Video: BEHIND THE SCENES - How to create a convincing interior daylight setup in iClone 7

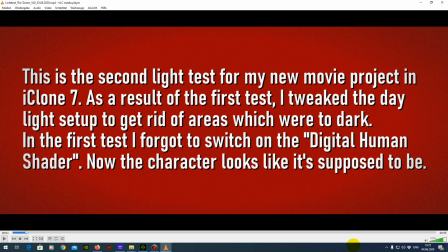Okay, hi. This will be a short video about the light setup I posted some days on YouTube. This is this video here,
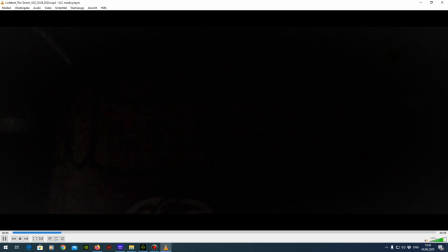and I got a lot of comments about the lighting and the camera movements and everything else, and I thought,
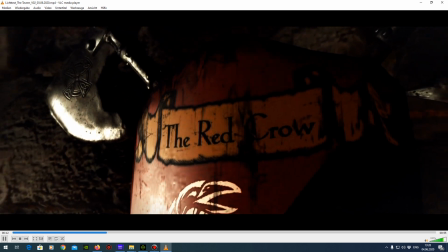okay, why not give a quick overview how I did the lighting
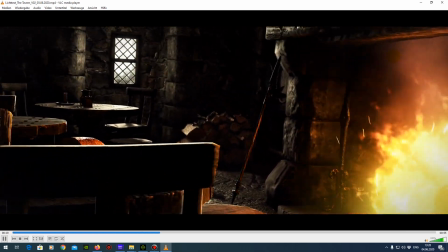of this scene. This will be a set for my new iClone series I'm working on.
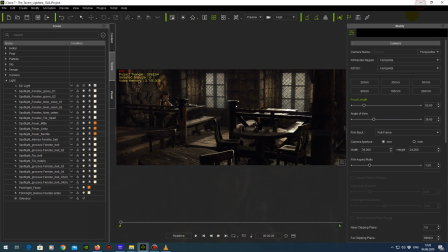Let's stop this video and go to iClone, and here you can see the scene.
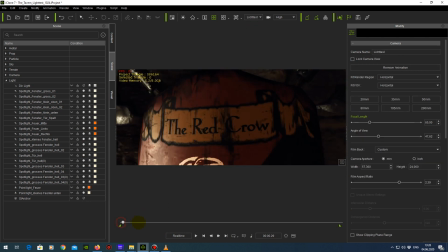I'm going to the camera. Let's scrub through the scene.
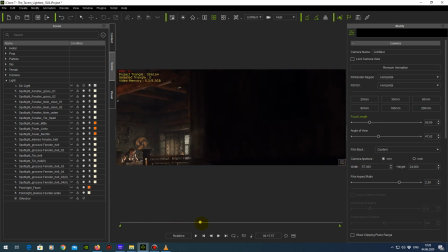So here you can see the full iClone render without any post-processing effects from the video.
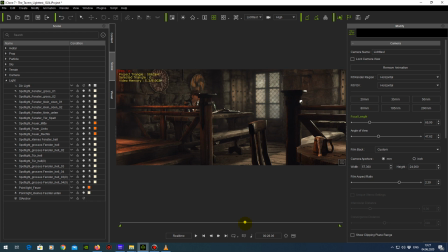And this video is divided into three parts. First of all, I will talk about the light setup,
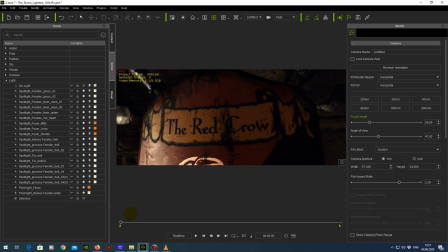and the second part is I will talk about the atmosphere, which is always a very important part of lighting. And in the third part, I will talk about the camera I used here,
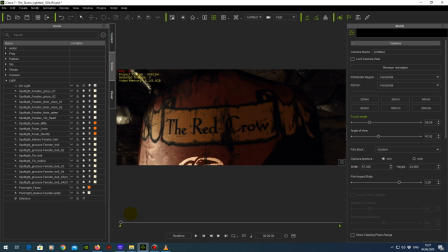because I got asked in the comments about this, and I will quickly talk about how I achieved this handheld camera style. Okay, let's go into the first section, and the first section is the lighting itself.
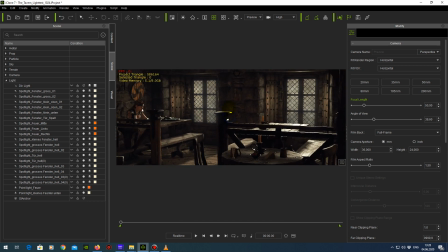So as you can see here, there is a daylight situation.
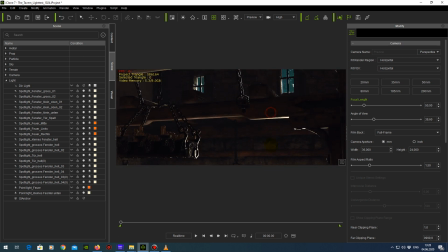We have two windows here. We have also two windows up here, but we will ignore them right now. And we have a third window here.
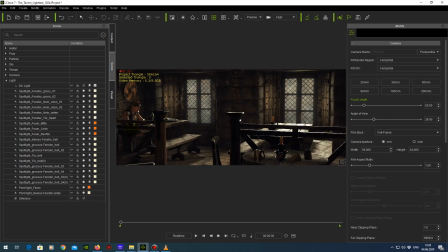So I will shut down every light here.
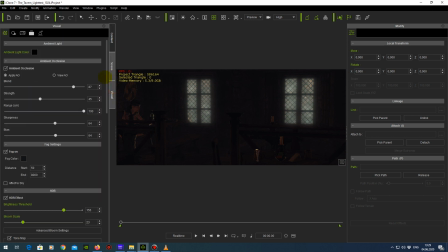So now it's dark, not dark again, not really dark, because we have to shut down the atmosphere effects, including the IBL. So now it's dark. The windows have a glow map because it will
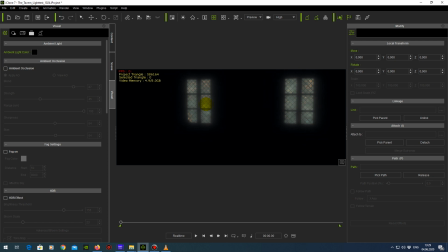give you the impression of light shining through the window. Let's switch off the global illumination 2, and now we have a very dark room with no light in it. And normally when you do sunlight which comes through the windows,
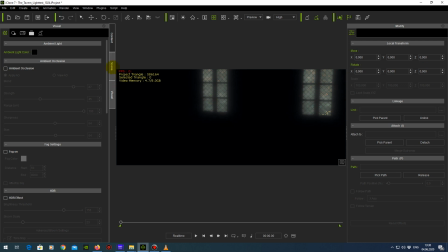you would go with a directional light, you know, like this one. Yeah, this is how the directional light looks like. It's an infinite light from one direction, creates shadows, and when you switch it on, you get this.
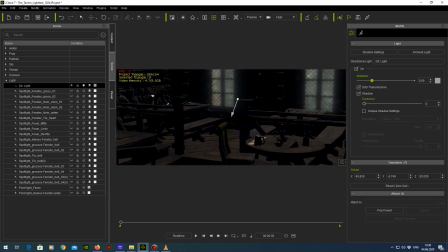And this is not really satisfying, because you don't have the impression of sunlight here.
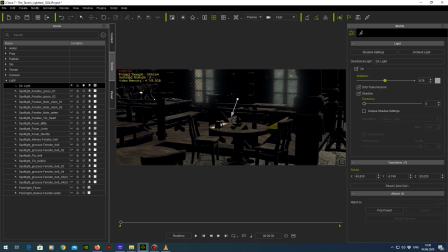Yeah, this is a problem. And then the biggest problem is
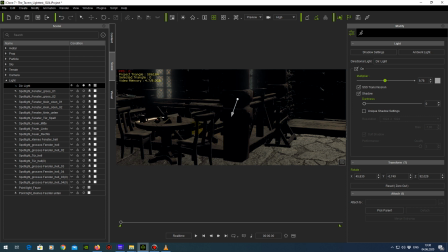everything in this room gets bright, but here there need to be shadows here. So what you can do is you can switch the darkness to 100.
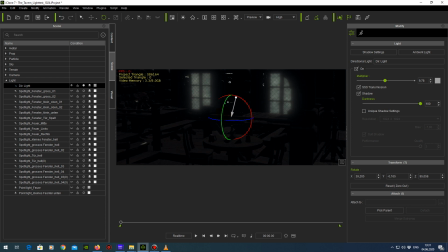You can see that here, but it doesn't look good, not at all. And when you have this on 100%, every other light have to fight with this shadow value.
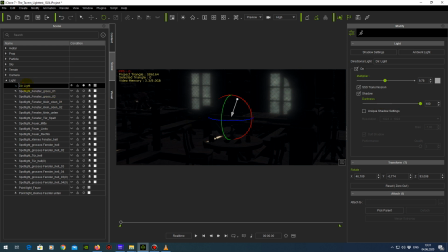That's the reason why I dismissed this option. So delete this light, we don't need that. And I'm going with
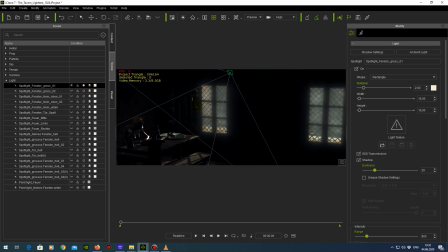a spotlight. You can see it here. So the spotlight is in front of this window. It shines through the glass, and it makes a very nice shadow here on the table.
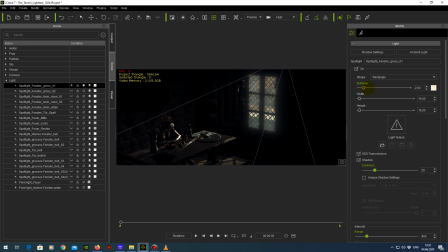It's important that you use SSS transmission, important for this new character here, character creator 3.0. character with digital human shader,
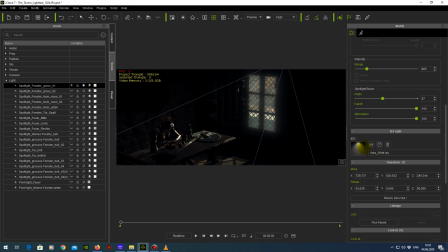and also it is wise to use like this new IES feature, and that means that you can load certain predefined light patterns,
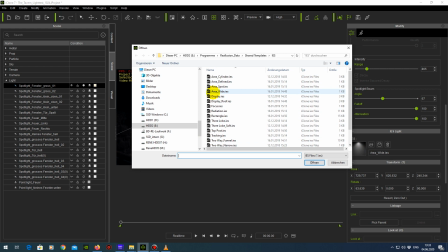and I like to use the area white
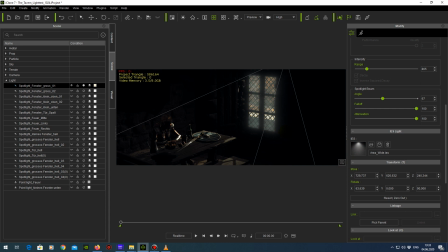because it intensifies the light a lot, and you don't have to go up with the multiplier too much.
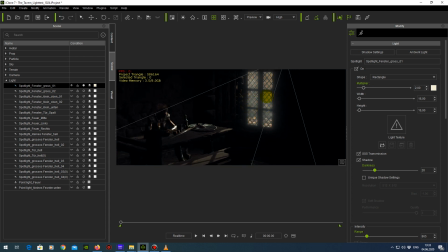And the other thing is you have it's very bright in the center, and it will get very weak when it gets away from the center, the light.
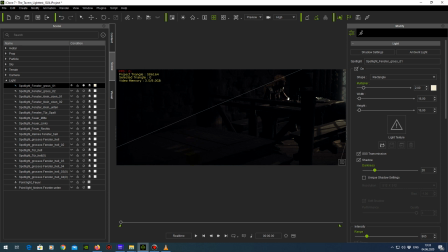So you can see it's barely visible here on this platform, but it's still there. So this is what I did first. So let's switch on the next one.
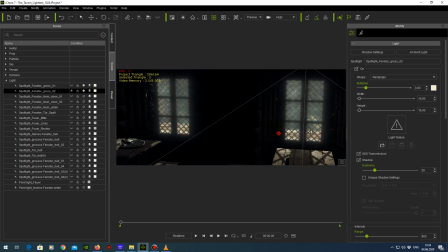This is for this window.
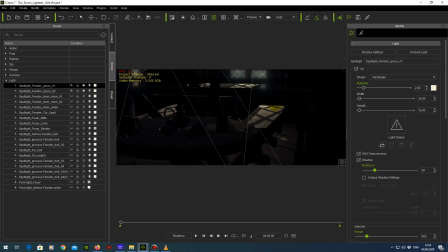You can see, so those two lights are for this window, and then of course I have light for this window too. So
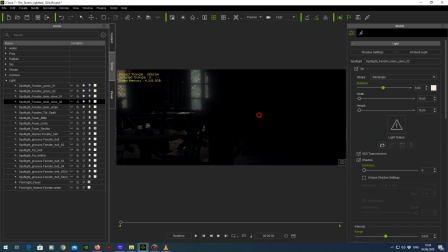and I've also did a light here on that door, because we have this this small window here. So I created a light there too,
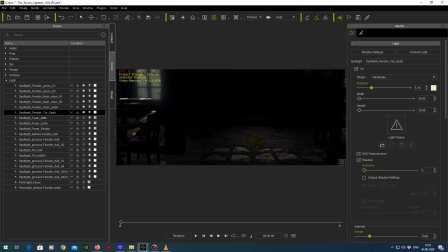to create some kind of shadow on the floor right now here. Okay, then let's go to the fireplace. Before I talk about the fire, let's talk about global illumination.
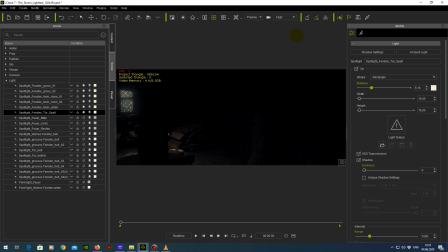Global illumination is a very great system to illuminate your scene. When you switch it on, you see the light intensifies here,
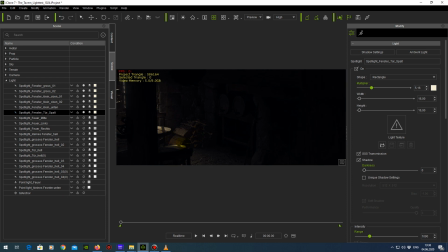because all objects have a light bounce value, and the light will bounce through the scene and will light other places where the spotlight
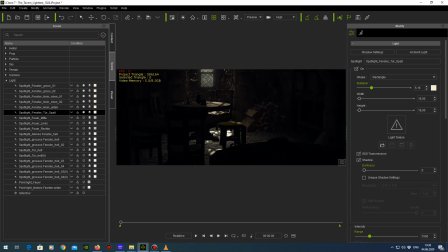could not reach. So, and this is achieved by those voxels.
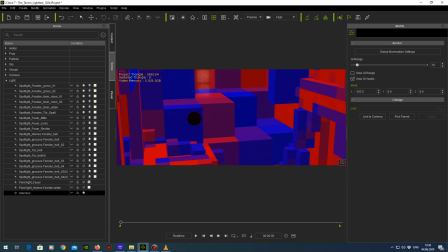Those voxels